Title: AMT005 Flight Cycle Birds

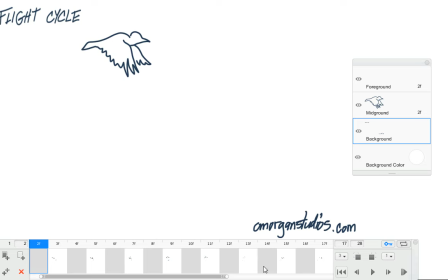Hello, this is O. Morgan from omorganstudios. Today we're going to go through some animation in Flipbook. This is from Autodesk Sketchbook Pro. You can click to the Flipbook file, new Flipbook, and you can start drawing.
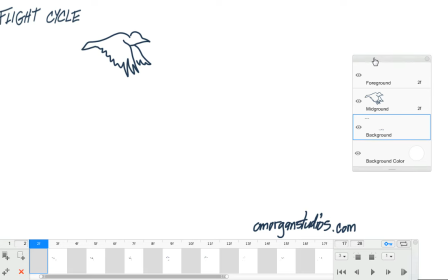It's really a basic interface. You have over here, you have your layers, the foreground and the middle ground. Foreground is going to overlap the middle ground. Both of these, they animate. The third layer is the background. You can't move this around. Once you draw on this layer, it stays continuous throughout.
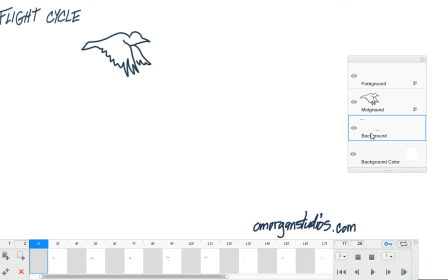So you can draw a background of trees, of whatever you want to draw. And background color, same as a regular sketchbook. You can just change the colors and everything. So here, let me play the flight cycle here.
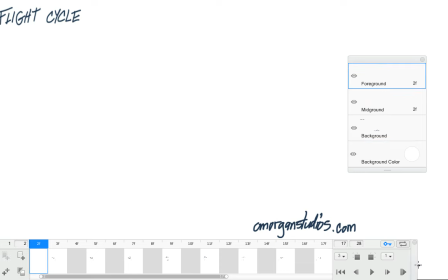Oh, let me talk about this little thing. This is the little play bar. Undo. Okay, I clicked something. Okay, this is the play bar. It shows the frames that you have.
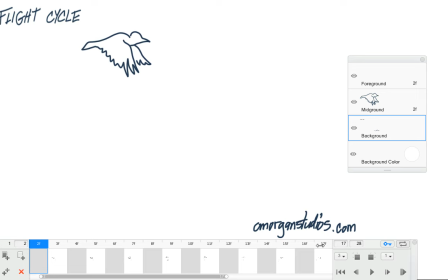It shows the frames that you have, and here it shows the end frame that you want to play back. Say you only have 17 frames like I have in this
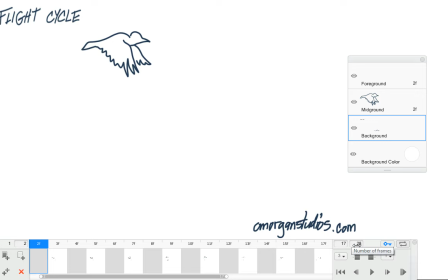animation, but there are 28 for me to draw on. So I tell it, hey, 17 frames and then loop. Here's the loop button. And then here's the auto keyframe button. Keyframes are key poses in your animation.
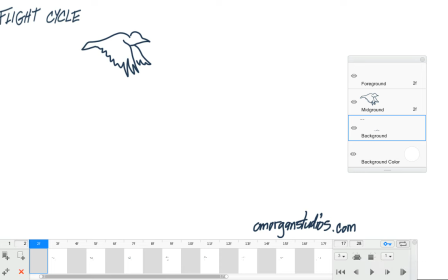Here you show the ghosting. Okay? If you turn this on, it will show before and after images. See that? One image before, 3 images back.
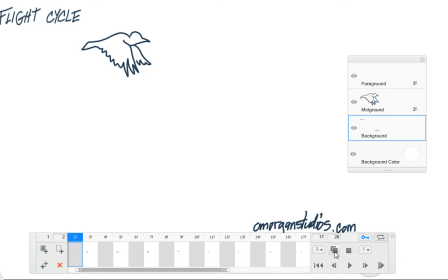This is at the first frame, so there's no images to show. So you toggle it on and off. This is your play button. You can play through your animation, so let's do that. So here's the flight cycle. You see the bird, he's flying in a carefree way.
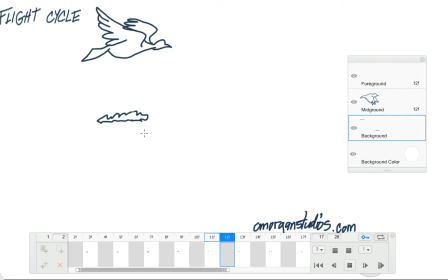I have a little bit of cloud there to kind of simulate movement. So he's actually moving through the sky. You wouldn't put that on the background layer because the background layer, it doesn't move. You'd put that either on the middle ground layer or the foreground layer.
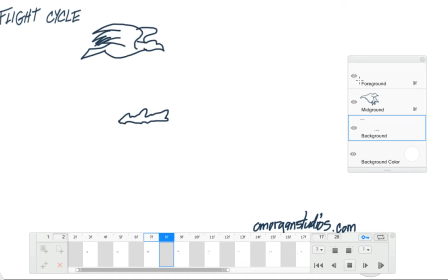I have it on the middle ground layer because on the foreground layer I have my notes that I'm going to show you each part of this flight cycle. Alright, so let's go to the first part of the flight cycle.
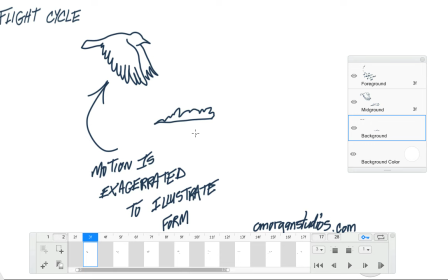First, I exaggerate the motion to illustrate the forms and the wings. Some birds, their motion is this exaggerated because they're so big. Smaller birds, all the mechanics are the same. It's just at a smaller degree. It's just smaller.
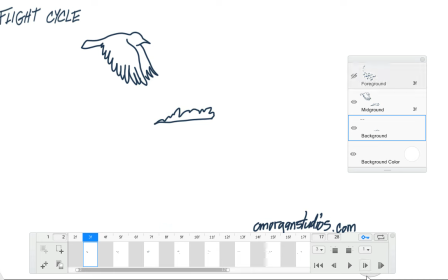Okay, so here you see the wind up, the upstroke.
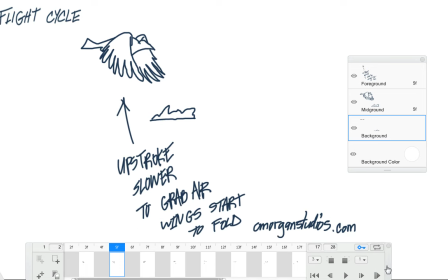Move this out of the way. The upstroke, the animation is a little slower. You have a few more frames for the upstroke because the bird is grabbing the air and it's folding its wings.
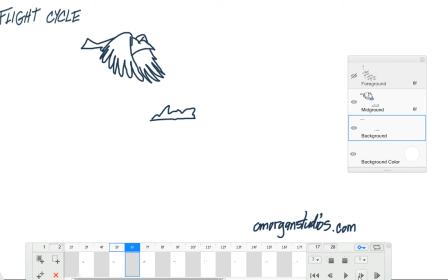Here you see the wings are starting to fold. They're cupping the air to propel the bird forward.
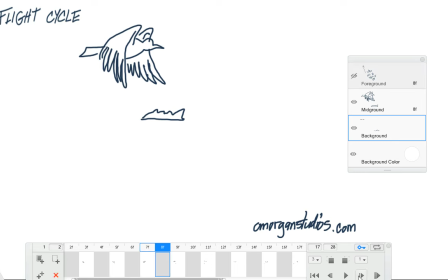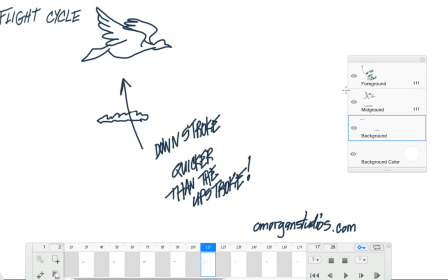Now here comes the downstroke.